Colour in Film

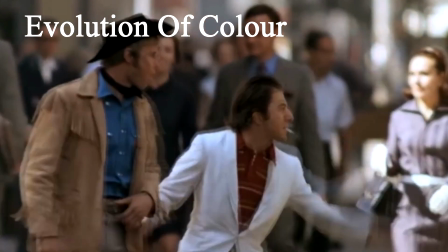(0:00)
Colour is used for narrative, tonal, and visual purposes within film.
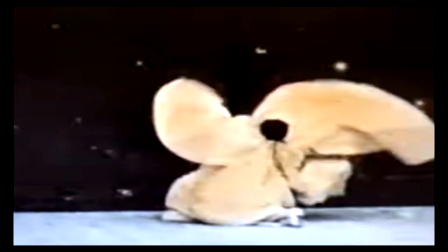(0:04)
The first film with colour was the 1895 short called The Serpentine Dance.
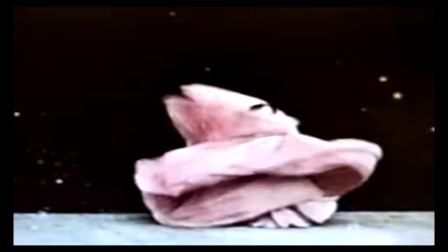(0:09)
It was hand-painted, which required dozens of women to hand-paint individual frames with fine brushes.
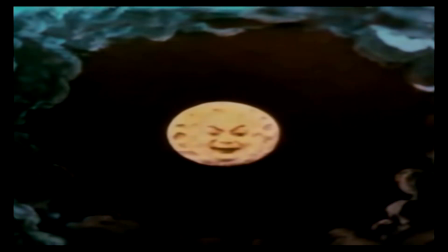(0:15)
The 1902 film A Trip to the Moon was also hand-painted.
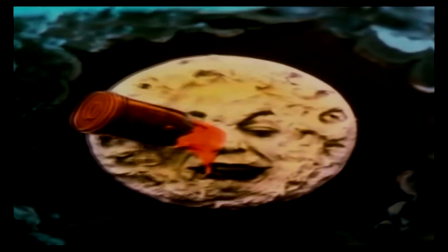(0:19)
With an average frame rate of 20 per second, it was an extremely time-consuming process.
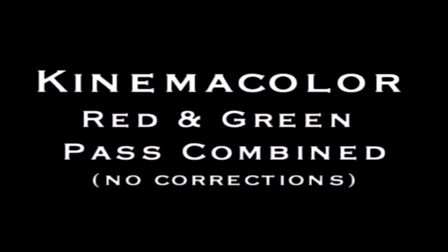(0:25)
Kinemacolor was the first colour motion picture process,
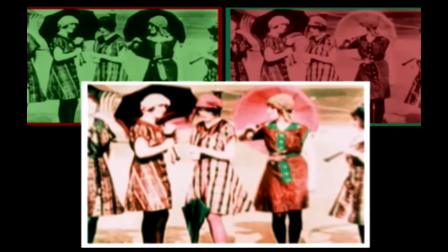(0:28)
which involved using red and green filters to replicate other colours, but it was a very costly process.
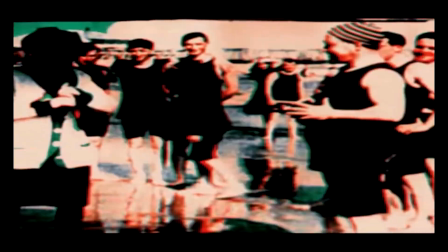(0:35)
These methods produced a very different aesthetic to black and white films, but filmmakers wanted a way to fully colour films in a cost-efficient way.
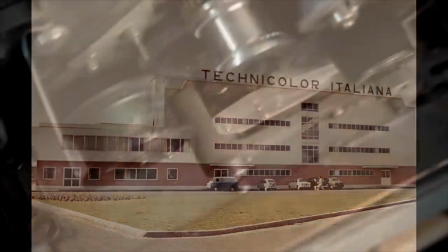(0:44)
Technicolor was a dye transfer colouring process first developed in 1916 and was improved upon for 16 years.
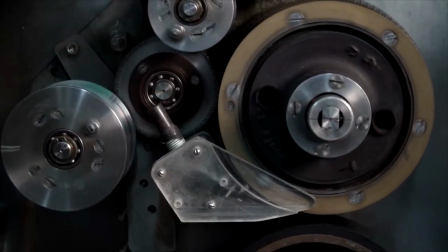(0:51)
In 1932, the company created the 3-colour camera, a big development from the 2-colour camera which was being used before.
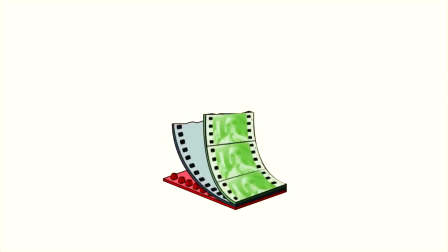(1:00)
The dyes were pressed onto the film with a matrix relief, one colour at a time.
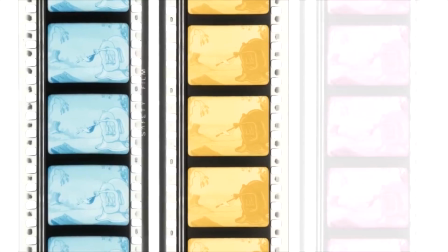(1:04)
The full colour spectrum could be reproduced by combining cyan, yellow and magenta dyes.
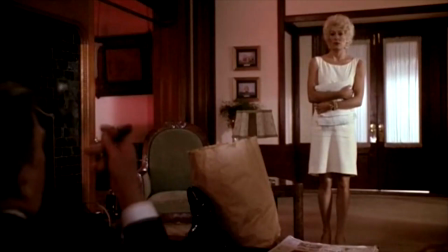(1:12)
Technicolor is known for its saturated and bold colours, which were like nothing else at the time.
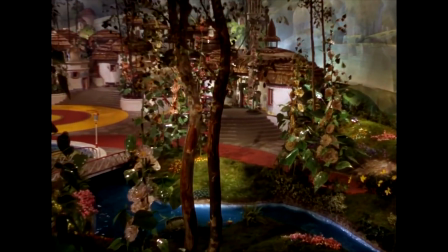(1:17)
It has been used in iconic films such as The Wizard of Oz and The Godfather.
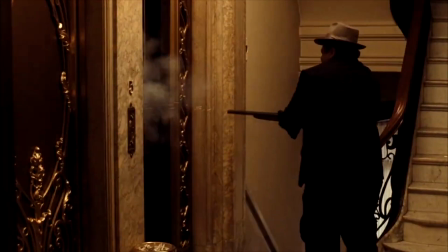(1:22)
The process was used for nearly 50 years since its creation,
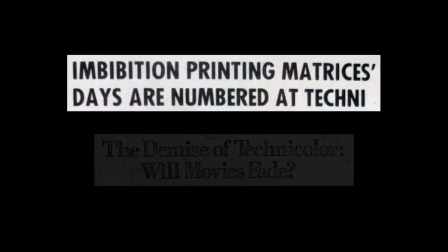(1:26)
when Technicolor's Hollywood laboratory closed in 1975 for how impractical it was, with complicated operation and high cost.
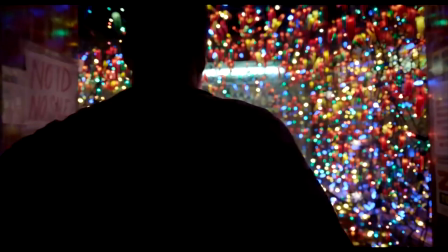(1:34)
By the 1990s, filmmakers began switching to digital film.
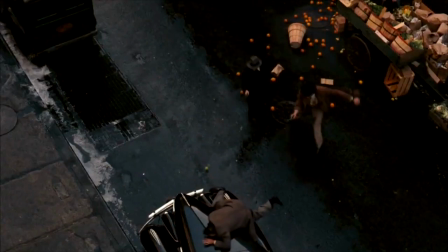(1:39)
Digital camera allowed for more takes with less money, while also being able to control the colours within a scene with ease through colour grading in post-production.
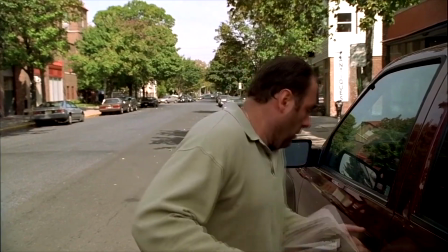(1:47)
With film becoming digital, it became easier for colour theory to be implemented.
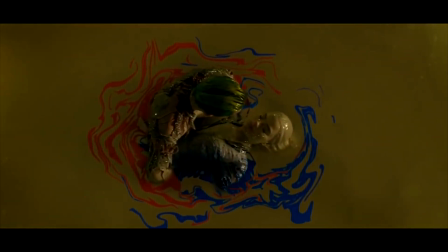(1:52)
Colour theory is a technique used to convey emotions, themes and visual aesthetics through colour palettes.
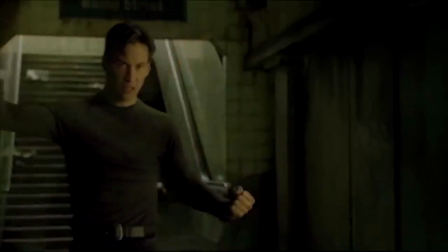(1:58)
The Matrix was shot on film and digitized to manipulate the colour to give
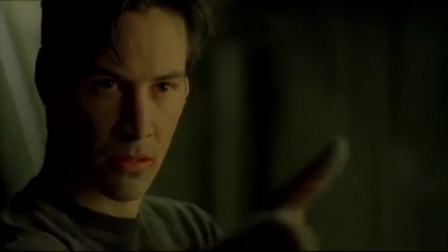(2:03)
it the green tones which represent computer code and virtual reality within the film's narrative.
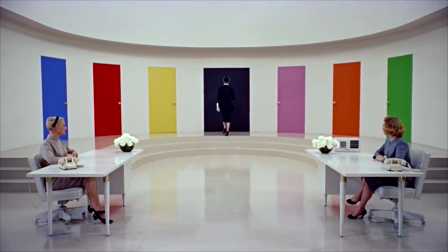(2:09)
While digital film and editing has allowed filmmakers to expand upon colour theory, colour has always been used to contribute to the narrative of film.
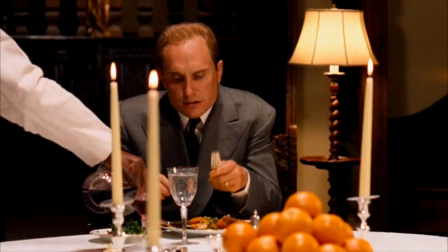(2:18)
Going back to The Godfather, Coppola famously used oranges to represent death,
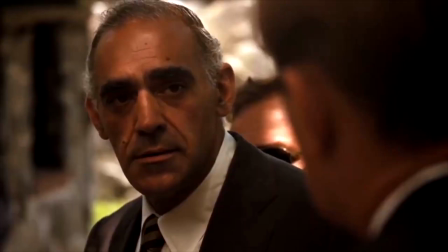(2:23)
so when they're seen on screen, the audience knows that violence is imminent.
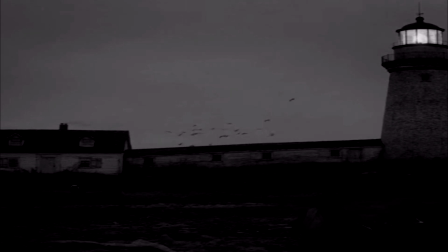(2:28)
Despite the developments, some filmmakers are still filming in black and white to this day.
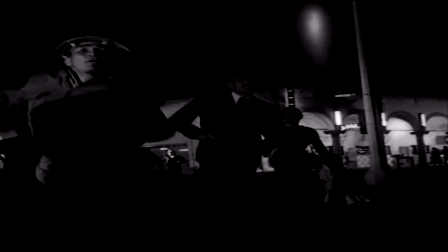(2:33)
Orson Welles favoured shooting in black and white because he felt that colour ended up undermining the performance of his actors.
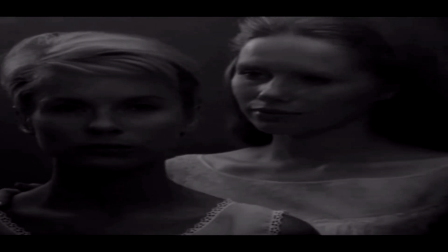(2:40)
Ingmar Bergman rejected using colour for films such as Persona, as he wanted to return to the stark black and white austerity of earlier chamber pieces.
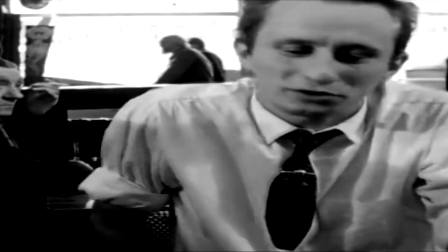(2:49)
There are many more examples of black and white being utilised in modern cinema for artistic purposes.
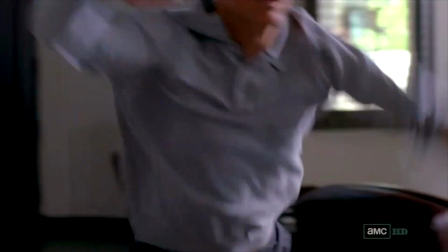(2:55)
In conclusion, the evolution of colour in film has not only transformed the visual landscape of cinema,
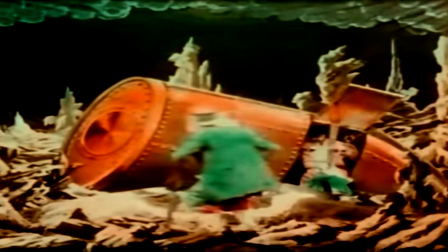(3:01)
but also deepened its narrative impact, from the days of hand-painted frames to the digital palettes of today.
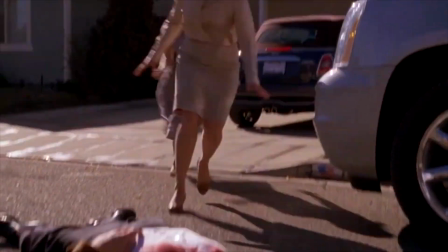(3:07)
Through innovative techniques and artistic experimentation, filmmakers continue to harness the power of colour to enhance storytelling and captivate audiences,
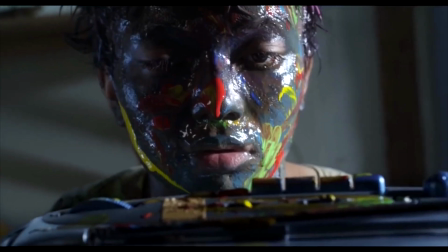(3:15)
ensuring that the vibrant journey of colour in film remains an integral and ever-evolving aspect of cinematic storytelling.